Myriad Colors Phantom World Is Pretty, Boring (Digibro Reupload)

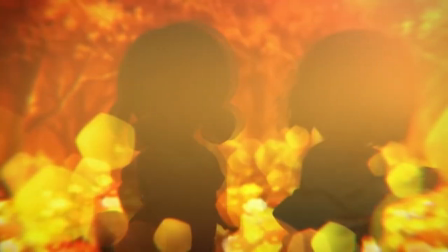8:15 This episode is focused on Mai, and how she remembers herself as having been a shy and kind little girl, but then in the end, it turns out that she was remembering her childhood wrong,
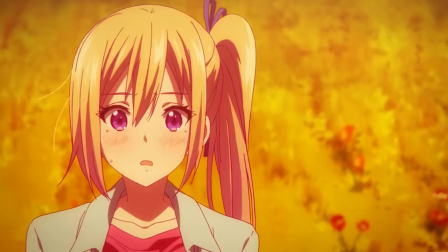8:24 and she was actually a total brat.
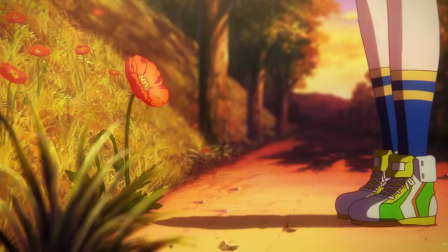8:26 There's really no reason that this episode had to be about Mai, and her personality and abilities don't bring much of anything to the table in connecting to this theme.
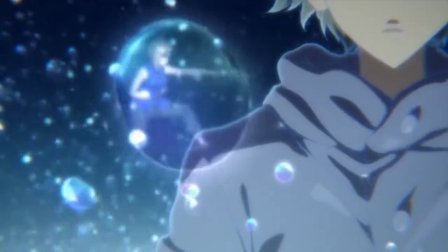8:35 There is a bit wherein Haruhiko copies her muscle memories in order to learn her impressive fighting abilities,
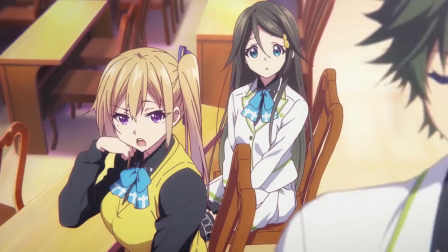8:41 though this concept is played so fast and loose that it's not even really interesting, but again, I don't get how Mai herself manages to add anything to this theme.
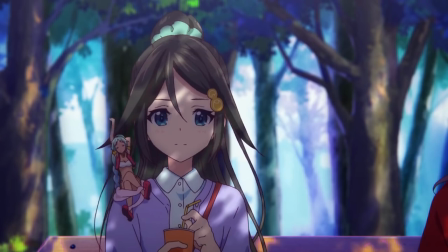8:49 You could have done this idea with any of the characters without really changing anything.
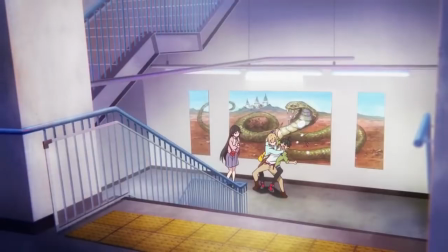8:54 Now, it's not so much that I expect every episode of every series to have perfect synthesis in their thematic ideas and characterization,
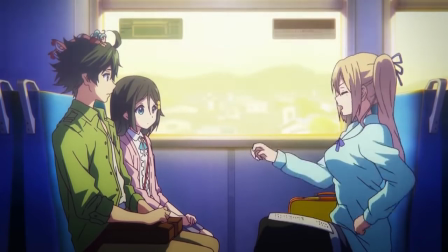9:00 but I just don't get what's supposed to be carrying an episode like this.
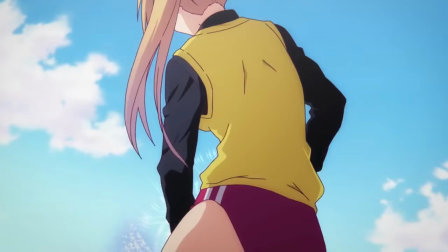9:04 I certainly don't give a shit about Mai since she hasn't done anything so far besides grope herself,
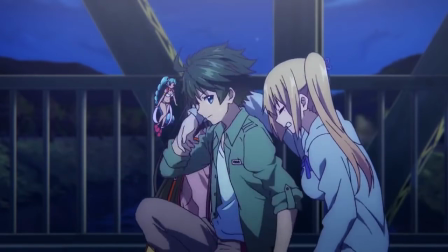9:10 shake her tits, and punch some monsters, and nothing about this episode did anything to change my perception of her or to cause me to care about her place in the story.
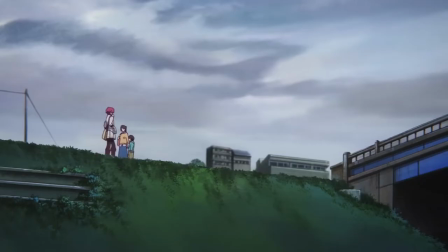9:18 While the episodes about Reina and Koito do manage to give them a little bit more backstory and relevancy to the themes of the episodes,
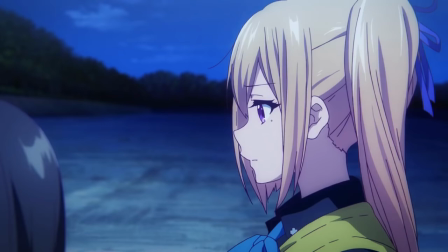9:25 this entire series never manages to give me enough to go on with any of its characters to make me feel like I want to follow them on these adventures,
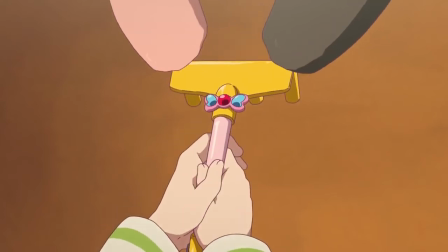9:32 nor does it present its themes with enough depth to make it worth watching for those either.
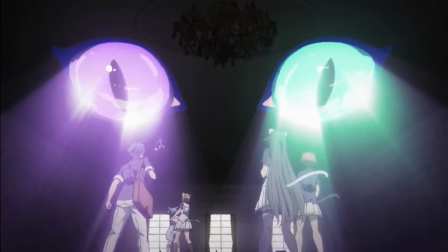9:36 The series only gets even more asinine once it runs out of main characters to give their own spotlight episodes to.
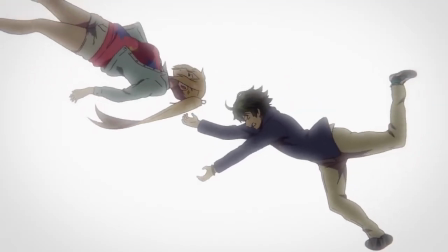9:42 If each one of those spotlight episodes had been an engaging character portrait which really got
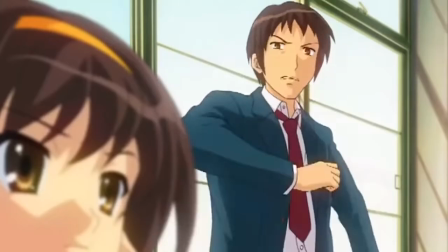9:48 me wanting to see them in other scenarios in the way that something like The Melancholy of Haruhi Suzumiya,
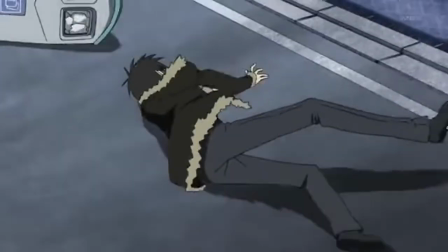9:53 or Doodadada, made me want to keep watching those characters forever in whatever random scenarios the story could put them in just because they were so fun to watch, then this wouldn't be a problem.
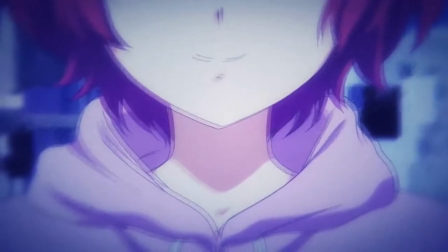10:02 But instead, after five instances of pulling a random backstory element out of a hat towards the back of each episode before ending on a tacky,
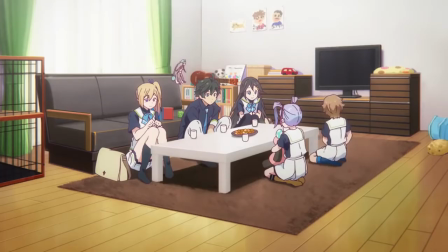10:10 unearned moment of sympathy, the show then totally goes off the rails into a series of disconnected,
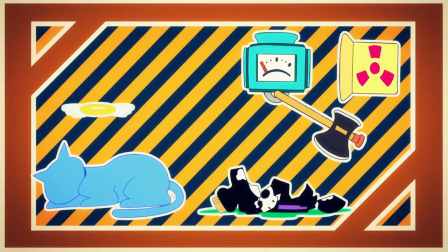10:15 unfocused adventures. Around the point where an entire episode was comprised of one-third repeatedly explaining what Schrodinger's cat is,
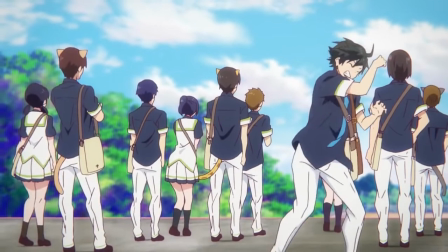10:23 one-third everyone turning into cat people just for the hell of it,
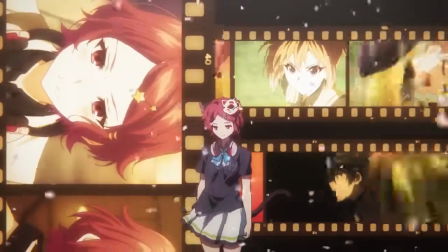10:26 and one-third a bunch of random trippy shit happening for no adequately explained reason with the cast just along for the ride,
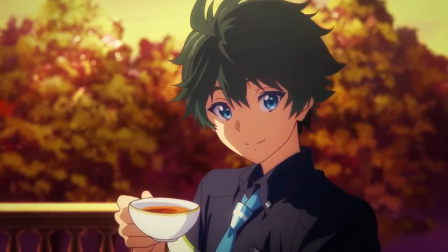10:32 it sank in that this series was going nowhere fast.
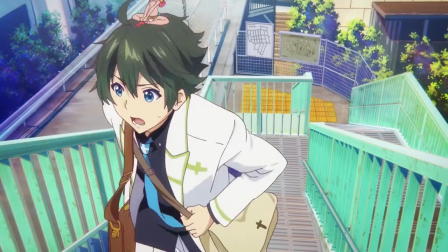10:36 Now at this point in the video, you may have been staring at all of this gorgeous animation and thinking that maybe this show is worth checking out just for the visuals alone, to which I would respond,
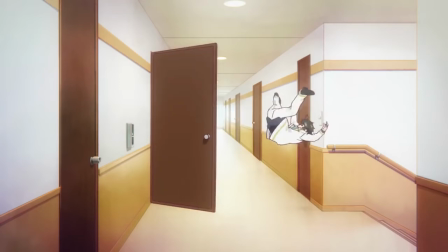10:45 eh? Don't get me wrong, I think that the animation in the series is exceedingly technically proficient and that most of the characters are extremely
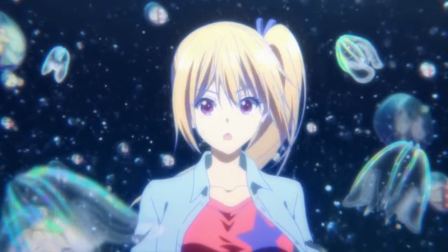10:53 cute and that the constant use of depth of field shots and digital processing which are characteristic of Kyoto Animation are always impressive.
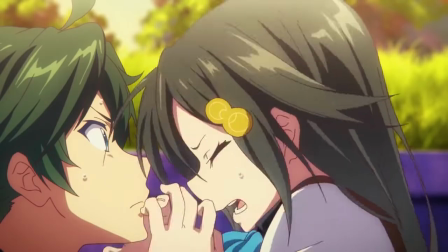11:00 I'd even say that sometimes the visual direction is really clever and funny like in this scene where the main characters think that they've
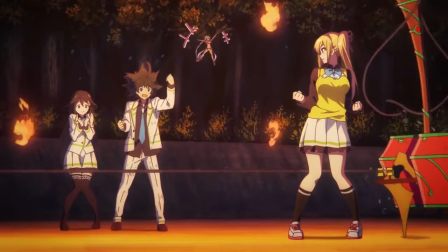11:07 just successfully beaten the Limbo Phantoms and then they turn around to see the bar dropping to a lower level with really spot-on comedic timing.
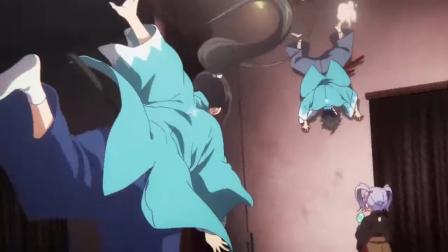11:14 I do love that whenever Reina overreacts to Haruhiko accidentally perving on her, she does these really specific and realistic looking martial arts moves on him.
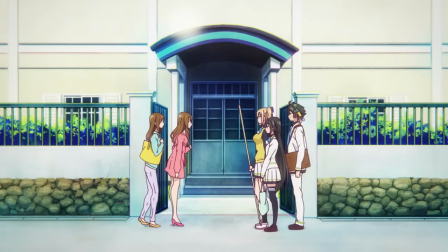11:22 There's also this great bit in episode 2 where it's been established that there's a phantom which takes pictures of girls while they're changing their clothes in the dorm room,
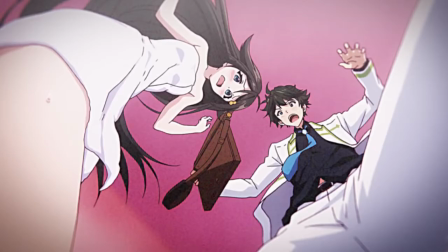11:29 and we keep getting just brief glimpses into the situation in the room, usually through the phantom's photographs, while Haruhiko keeps getting thrown out the window and reappearing in the hallway outside.
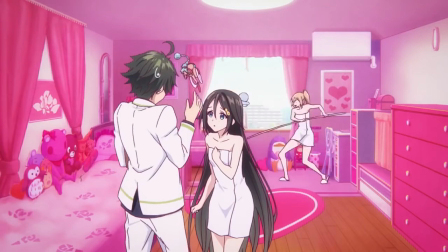11:38 The timing here is pretty funny, and makes this encounter feel like a ridiculously protracted struggle which we're only watching an abridged version of.
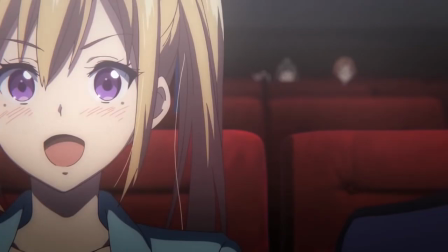11:45 Unfortunately, there were only a few moments in the series which brought a smile to my face like this and most of it left me either scratching my head or wishing things were different.
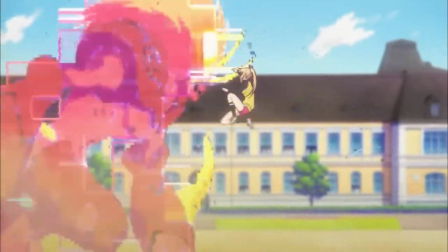11:53 For instance, the first episode has this big action scene wherein Mai is fighting off this giant phantom and while the combat is really well animated,
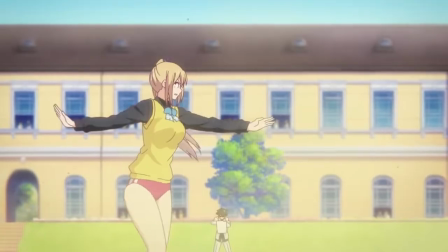12:01 it keeps cutting away to show what Haruhiko and other characters are doing and it's set in this kind of boring location with all these ugly dust clouds.
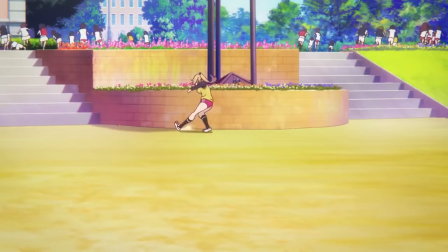12:09 It just ends up feeling a lot less interesting and cohesive than it should and gave me the feeling like all of this great animation was being wasted on such a boring scene.
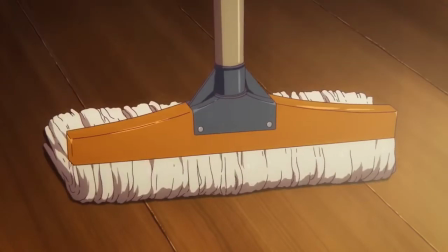12:18 By the end of any random episode of this series, I'd always find myself struggling to remember what I had just watched,
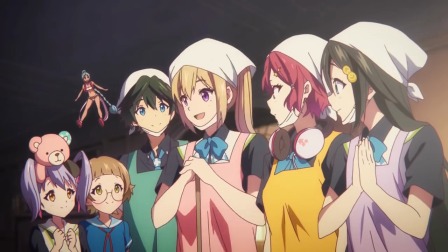12:23 or how the hell it managed to spend 22 minutes on such a bare-bones story.
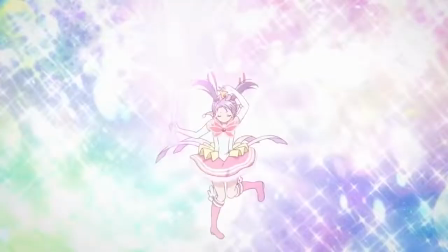12:27 I think I zoned out through the majority of Kurumi's episode, and by the time she turned into a magical girl, I really had no idea what was going on anymore.
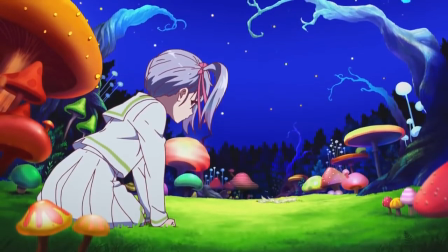12:35 The show often tries to go for these trippy, Alice in Wonderland-esque Phantom World scenarios, but it handles trippiness in the blandest, most unimaginative way possible.
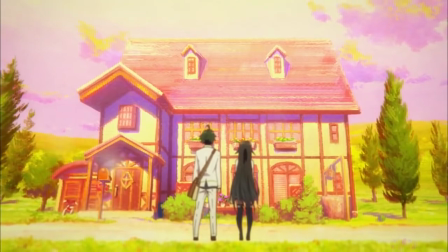12:45 In episode 4, there's a fantasy world that's supposed to look like a child's fantasy with everything being drawn in crayon and the people being rabbits,
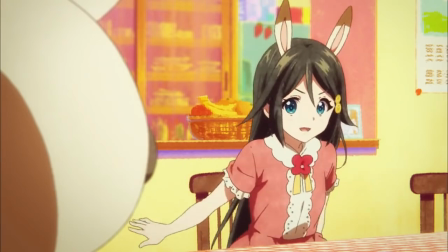12:51 which is all meant to represent a cute girl's psychological hang-ups or something.
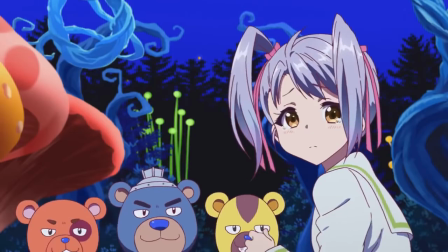12:55 Then, just two episodes later, we get taken to a world where there's a bunch of talking teddy bears and big mushrooms everywhere,
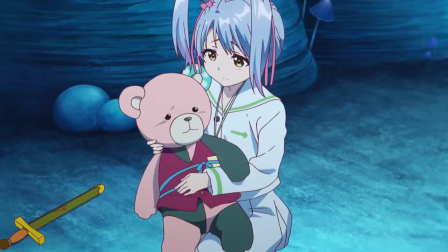13:01 and everything looks like a children's book, which is all meant to represent a cute girl's psychological hang-ups or something.
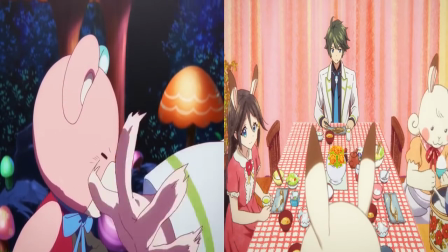13:07 It's just two slight variations on the exact same type of generic trippy landscape right in a row.
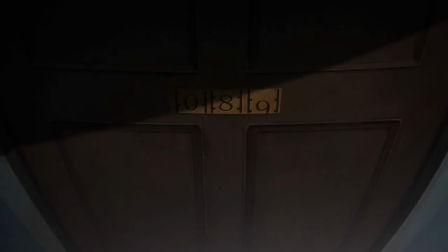13:13 Then in episode 7, we get one of those protracted scenes of the world going all topsy-turvy, but all of it is totally random and disconnected.
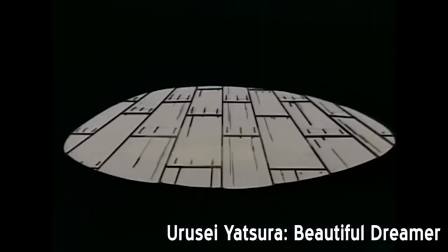13:20 It's kind of like a really poorly done version of the trippy part in the school from Udusei Yatsura Beautiful Dreamer,
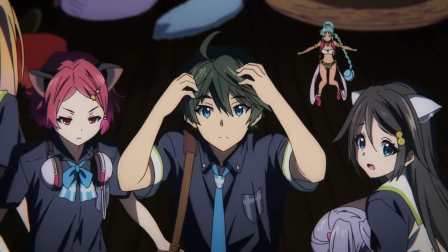13:26 with a total lack of new ideas in how to handle a mindfuck scene.
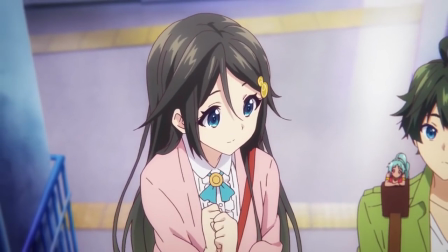13:30 As nice as the animation, character designs, and colors look on their own, the overall package is just kind of bland and unmemorable.
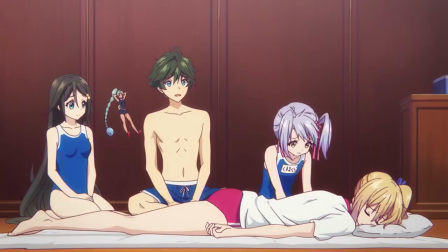13:37 All of the colors are bright and vibrant, but there's no sense of personality or charm in the way that the show uses them.
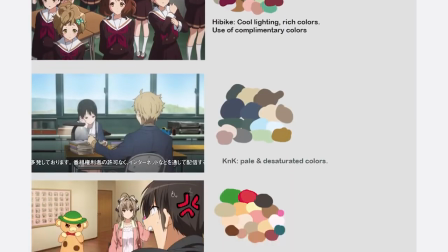13:44 Kyoto Animation is known for the fact that each of their shows has its own distinct color palette to match the tone of the series,
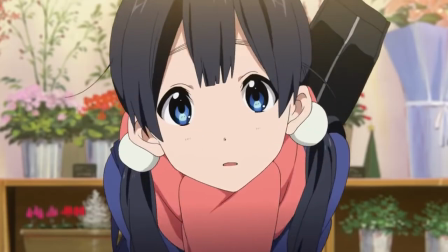13:50 from Tamako Market's poppy, adorable pastels, to Tamako Love Story's earthy,
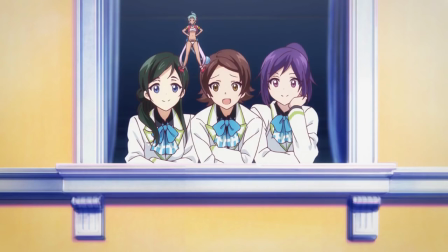13:55 rustic, and nostalgic tones. The aesthetic of Phantom World is... bright?
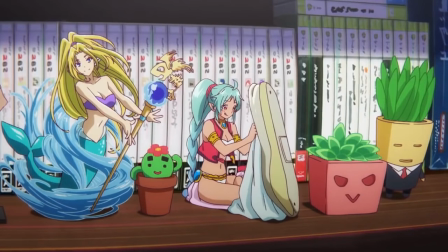14:01 Shiny? Tacky? It's just whatever.
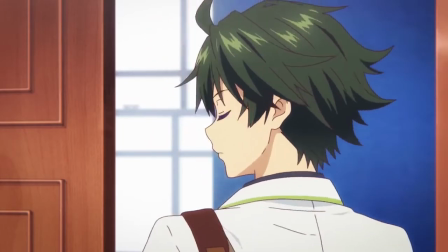14:04 Likewise, I can't seem to get a read on what kind of tone or personality the series is supposed to be going for Most of the time it's an
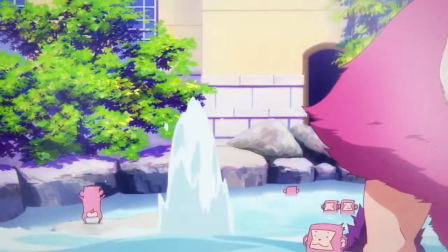14:11 irreverent comedy Which throws caution to the wind on making sense and goes for over-the-top silliness My favorite moments in the show were things
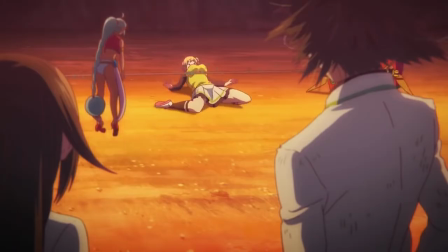14:18 like the infamous my boob shaking scene in the first episode Just because it seemed to be so thoroughly embracing its own ridiculousness But it never
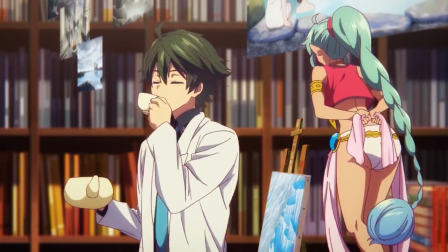14:26 really returns to that level of stupid brilliance Most of it is pretty middle of the road Pushing lots of fan service onto the screen without ever really being
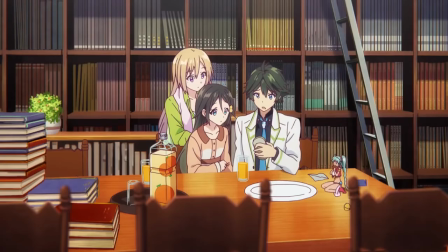14:34 sexy and lots of information into the dialogue without ever really being smart And then there's the parts where the show makes totally hollow attempts at getting
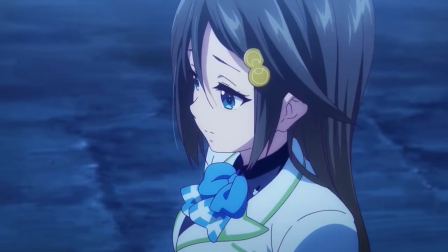14:42 moody and sympathetic Towards the end of the first episode the characters suddenly all feel sorry for the telephone poles that they were just playing limbo against And
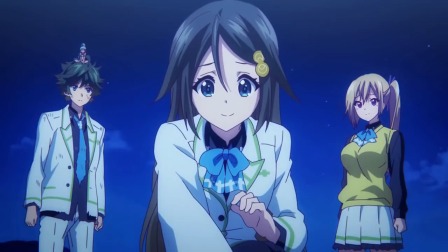14:51 semi-dramatically remark on how they hope that they can find a way to serve humans in their next life What the hell?
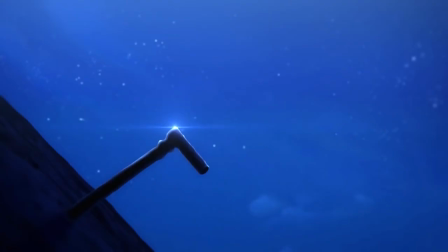14:57 Why? Who cares about the damn telephone poles?
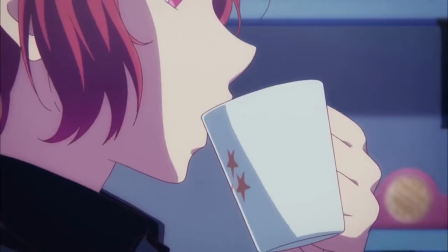15:00 The show occasionally dives into melodrama, like in Reina and Koito's spotlight episodes, but it always feels really flaccid and token,
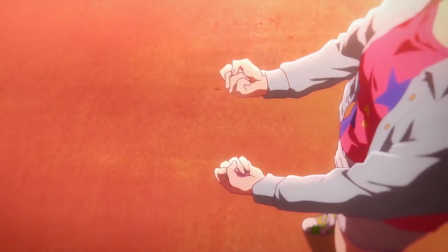15:07 like this was the requisite minimum level of characterization required to make the audience feasibly give a shit.
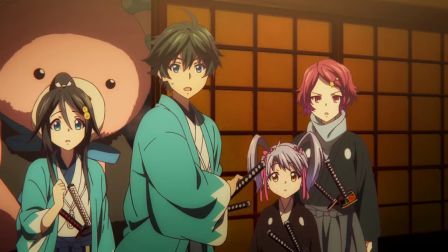15:13 And maybe it really was enough for some viewers, but I personally was left sorely wanting for more.
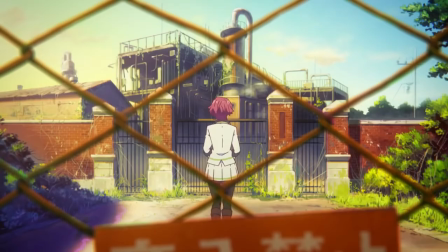15:18 None of the characters have any chemistry together, nor do most of them have any meaningful connection to the type of series that Phantom World is, and as a result,
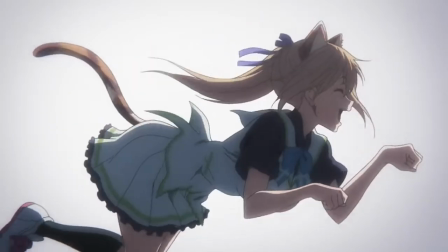15:26 it's hard for me to imagine that the author of Phantom World really cared all that much about the characters to begin with.
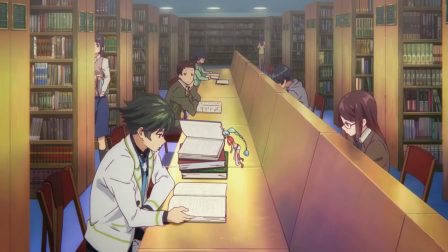15:31 It seems to me like the reason that Haruhiko was written to be this huge nerd with an infinite wealth of random trivial knowledge
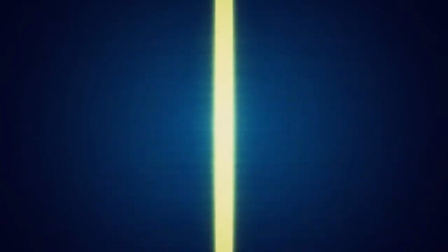15:36 was so that the author could write a bunch of stories utilizing his infinite wealth of random trivial knowledge.
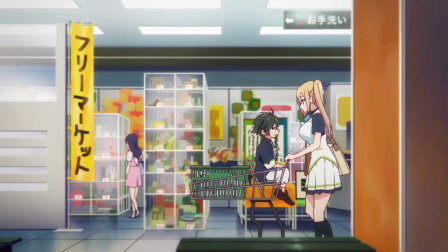15:42 But in the end, he never manages to actually explore any of his ideas in any kind of meaningful or inventive ways.
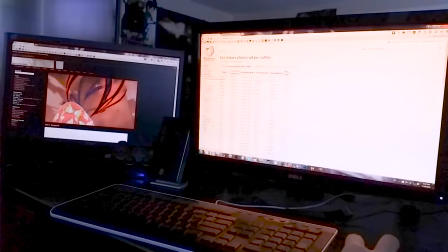15:48 Instead, the show is about as engaging as actually sitting around reading random Wikipedia articles all day, while hitting random post on Sakugaboru on a separate monitor.
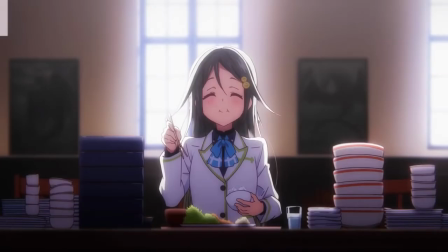15:58 And at least while you're doing that, you can listen to your own music instead of the incredibly bland and generic high-pitched electronic soundtrack backing this show.
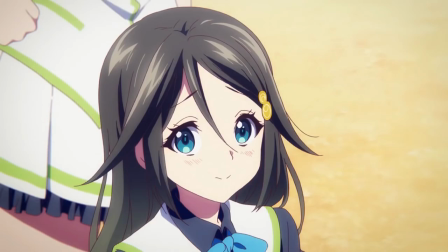16:06 I would be hard-pressed to accuse Myriad Colors Phantom World of not having anything going for it, or even of being a particularly bad show.
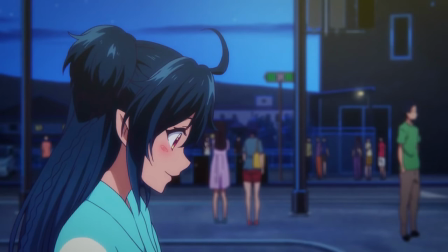16:14 It's not that it outright sucks, so much as that there's hardly any reason to bother with it.